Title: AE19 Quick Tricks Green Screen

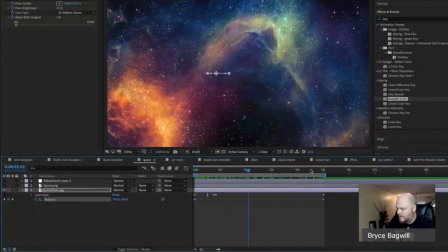20:39 This keyframe, not tricky, right?
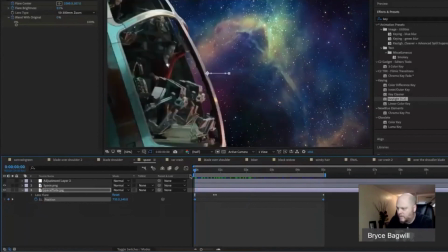20:42 So then, and I put it over the top, and of course it's normally green.
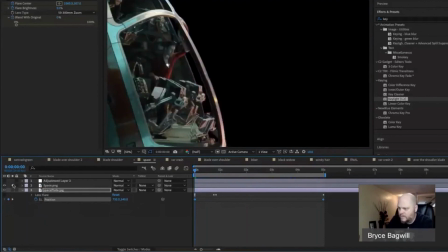20:50 It's a green screen, so I just sampled the green and it replaced it. And then I did a little bit of a move on this as well. So it too, if I go into that track and hit P for position, you'll see that there are only two keyframes in that as well, here and here.
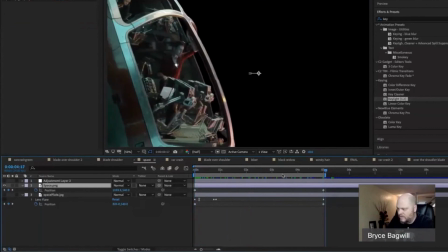21:08 So I had to enlarge it a little bit to allow it to move because I think it was actually 1920, 1080. You to see the margin over here. So I zoomed it in a smidge or scaled it in a smidge and then moved it over at a slightly different speed.
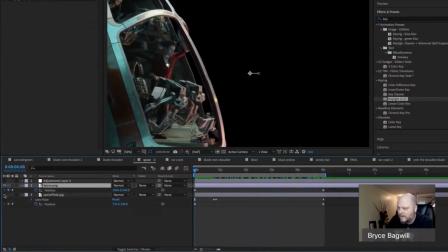21:21 And it wasn't a big deal. I had both elements on. I just sort of played it together and went, oh, how I like the fact that one's moving at a different speed.
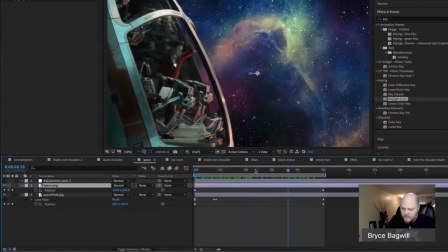21:30 It gives it a more believable sort of 3D illusion. All right, not super hard.
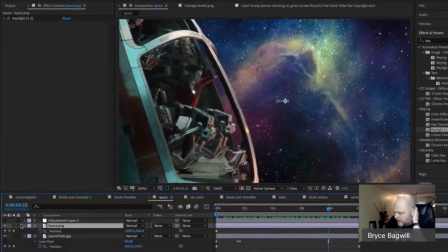21:38 Then I added an adjustment layer
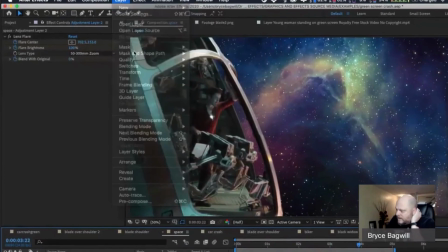21:43 just by going into layer, new adjustment layer, which means I had sort of a transparent thing layer over the top of that.
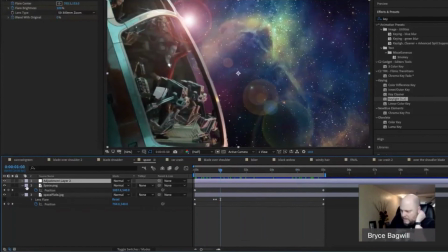21:50 And what did I do in there? Well, let's look by hitting the letter U. You can see all the keyframes that I set, and there aren't many.
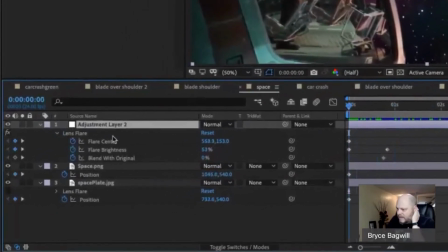21:57 But all I did was add a lens flare effect. Right?
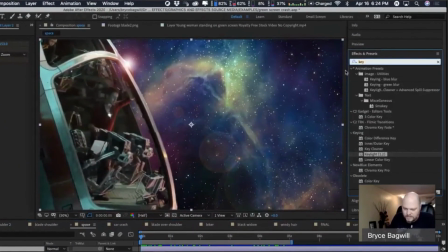22:02 So if you go to your effects and presets over on the right-hand side and you search for flare, I have some third-party ones you don't. I know that for sure, but there under generate is lens flare.
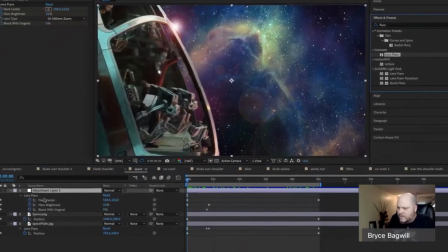22:15 So I added it to the adjustment layer.
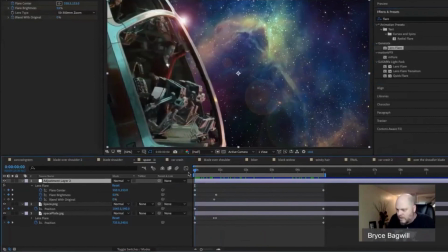22:18 And then there is a control called flare center that basically allows you to move it around. So I set a keyframe with the flare over here, just hitting the edge of the frame of the ship's window.
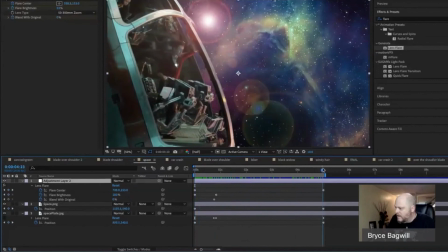22:32 And then another one at the end, which put it out here. So it drifted a little bit. So I just have two keyframes under the flare center controls, which is basically the position of your flare.
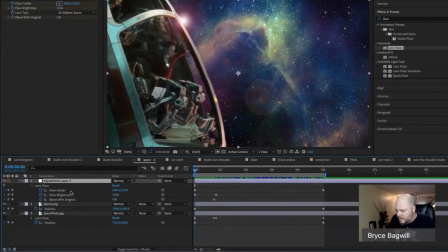22:44 And then just to be a little tricky, I played with the brightness of the flare. So as I looked at it, it looked like it was coming out from behind the metal frame here. So I basically took it from, it looks like it's at
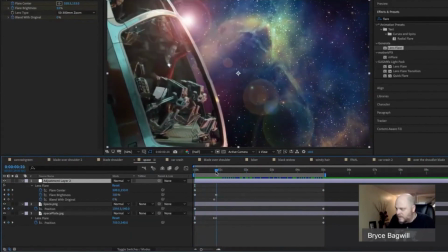23:02 53% brightness to 100% brightness by the time it would have had time to get around the metal there. And that's all I did. It gives you that illusion, that little extra something that says, oh, that's really a place.
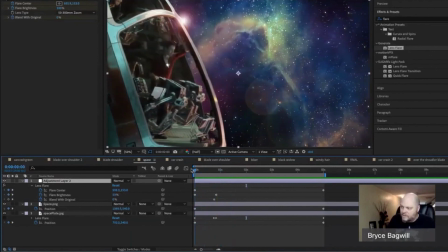23:16 And those things are really there. And the camera's capturing this light coming from behind the ship.
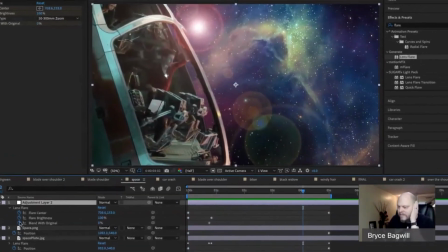23:22 And because it's on an adjustment layer, that first time I did it just on the background.
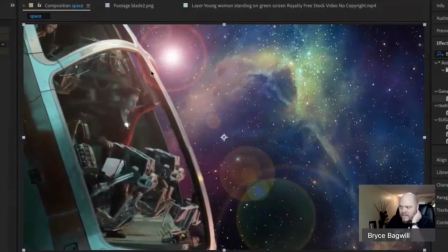23:27 And the problem was my flare wasn't passing in front of the ship, right? It was only applied to space. That sucked. So I stopped doing that and I just went and did it just as an adjustment layer, so it would affect both items.
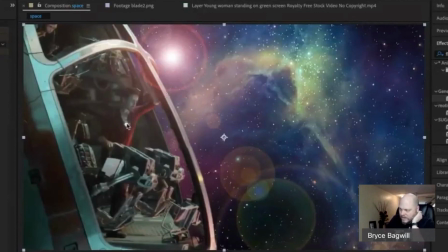23:42 This ring is blocking both the foreground element, which is its own layer, and the background element as well. All right. So I don't think you have to do that to understand it.
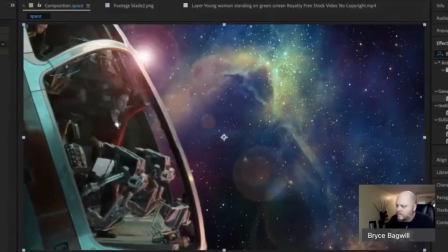23:53 It's pretty straightforward, but these are the kinds of things we do to sort of muck up the image so that it looks more believable.
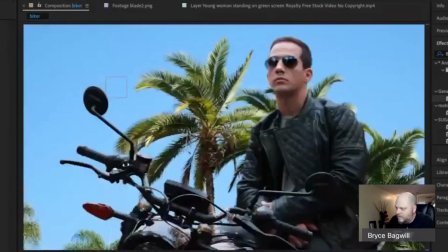24:01 So in the shots that I gave you, we have a shot of a biker, and you can put them on different backgrounds. This is him sitting in front of blowing palm trees.
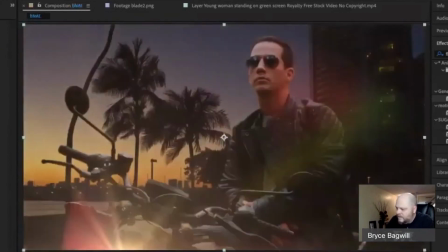24:11 But we also have a composite that was included in that folder that was done by a real graphic artist, not by me.
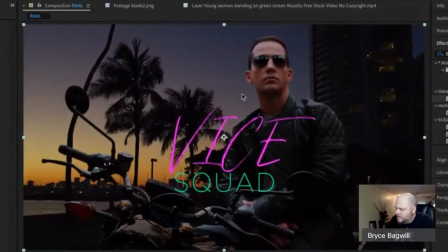24:19 And he took the two elements and put them together and did a little title thing.
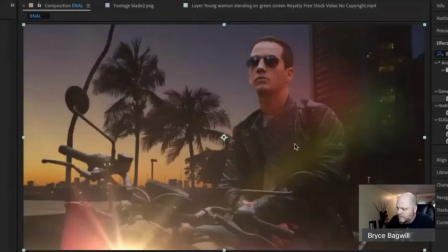24:24 He also has a flare at the bottom that sort of motivates the believability that he has a real light on the front of the motorcycle that is fired up.
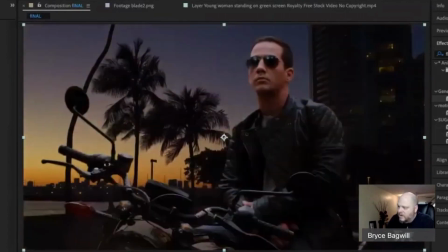24:33 All right. So why am I showing you all of this?
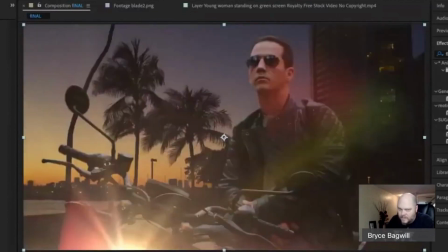24:36 Well, because your assignment this week is to actually find a couple of elements in all the media that I gave you and build an interesting key. All right. Another example that I'll give is this clip.